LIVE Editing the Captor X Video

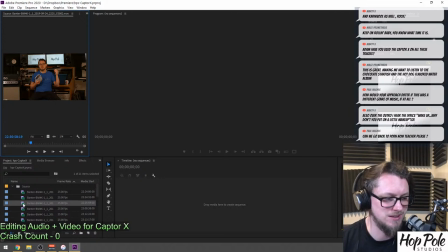Go back to pawn now. I mean, you've got the wrong stream if that's what you're looking for, mate. So
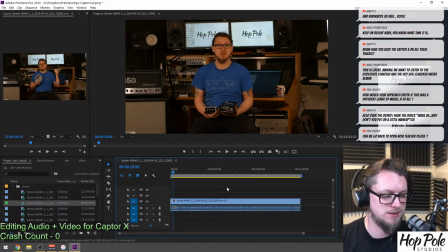There we go. Here's the bulk of the video. And I'm going to change this sequence to be HPS Captor X.
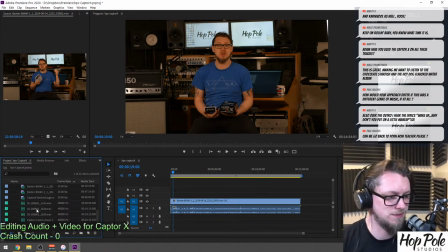And it looks too dark, and that's fine. So how long is it?
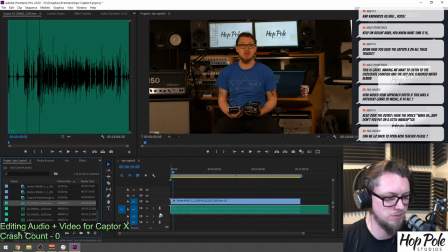15 minutes? And this clip is 18 minutes, so that's probably it. So I'll drop my audio in.
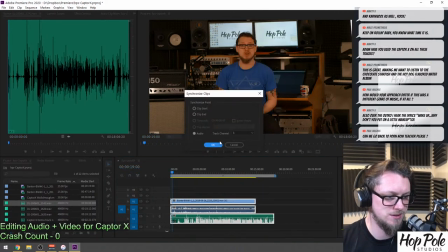Yep. And get them both synchronized to audio. And take a second to grab me a beer.
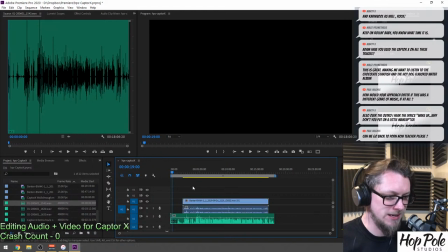There we go. They synced up. Didn't give me any errors. So I can mute the original audio. Thank God. Because the camera's got audio, but it may as well not bother.
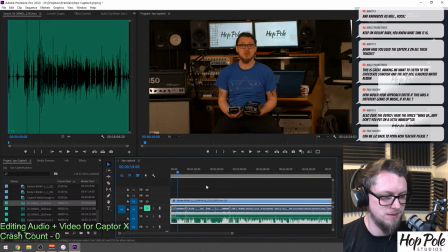It's just there for synchronization. And let's find... I did the intro a few times because... there we go. Wasn't great with it. So, here we are.
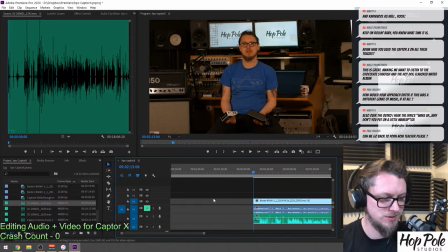Let's just cut out all the crap from the start and make this happen.
Hello, ladies and gentlemen. Adam Steele from Hot Pole Studios here.
And why is it on a quarter resolution? Let's make it a half. And before I go any further, let's colour grade this.
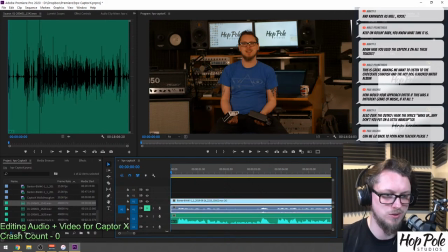Oh, God, you can see how I've put on weight during the quarantine period. I'm going to use Lumetri Colour, which I'm going to move so you can see it.
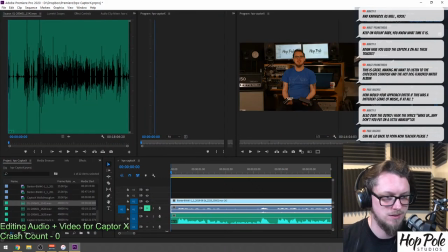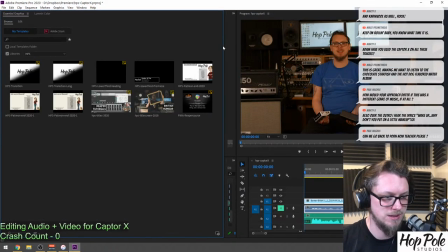And I'm going to put Essential Graphics there as well. And we don't need nearly that much.
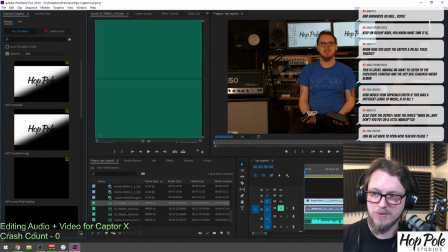There we go. So you can see my face.
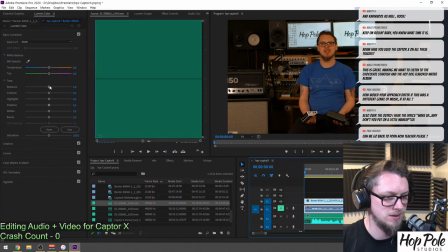I want to use Lumetri Colour, and the first thing I want to do is the camera that I use, the Blackmagic, always films really dark.
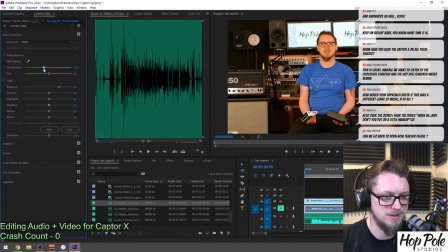And I think I got my white balance a little bit warm this time. A lot warm. Should have gone the other way. What a wally. 2 stone. Woof. Right, so that's looking better. 100% right in on my face.
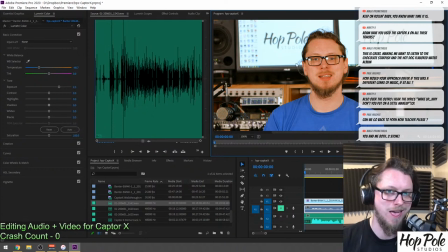Blah.
Hello, I'm Adam Steele.
Blah. still warm. But I can do that from the colour wheels. Pull some warmth out of the mid-tones so that my skin looks a bit more realistic without affecting the shadows and mids.
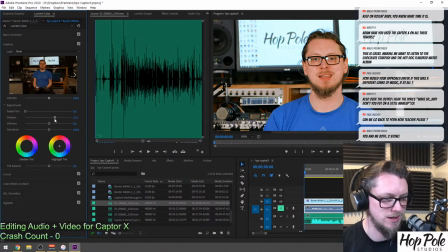Sharpening the creative. There we go.
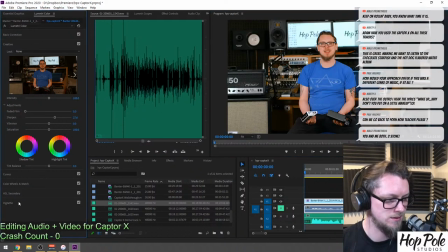And zoom back out and put quite a large vignette on.
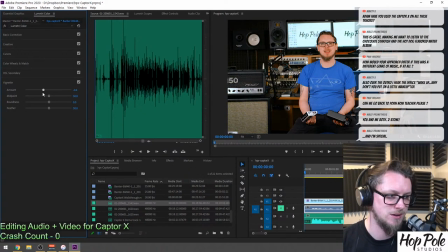You see how the outsides go lighter, darker? Draws your eye to me rather than the studio.
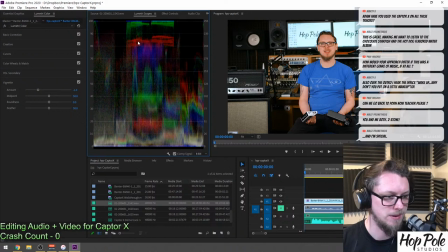Then I can check on my scopes here. My face is roughly in kind of the upper third there. And if I turn off the grade, suddenly that'll go bleh.
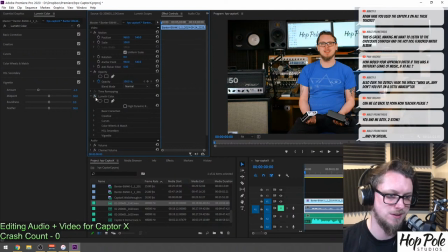Before, after, before, after, before, after. I do like a good grade. What I might do, just to make it a little less DSLR and a bit more cinematic, actually, because I've been discussing things like this with Glenn Fricker recently.
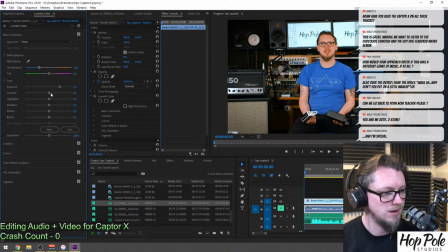He's a bit of a camera nerd, which is cool. I'm going to grab the contrast and just back it off a bit. And suddenly all the detail in the black comes out. There we go.
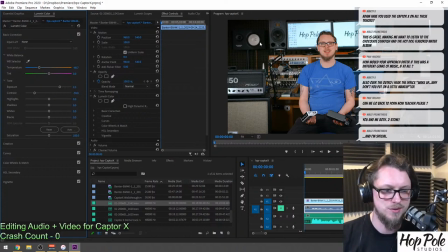And it just feels a little more cinematic. There we go. Oh, this feels really weird having turned my screen setup round.
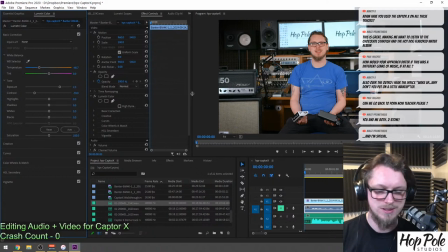Blah. Awful. How do you people sleep at night?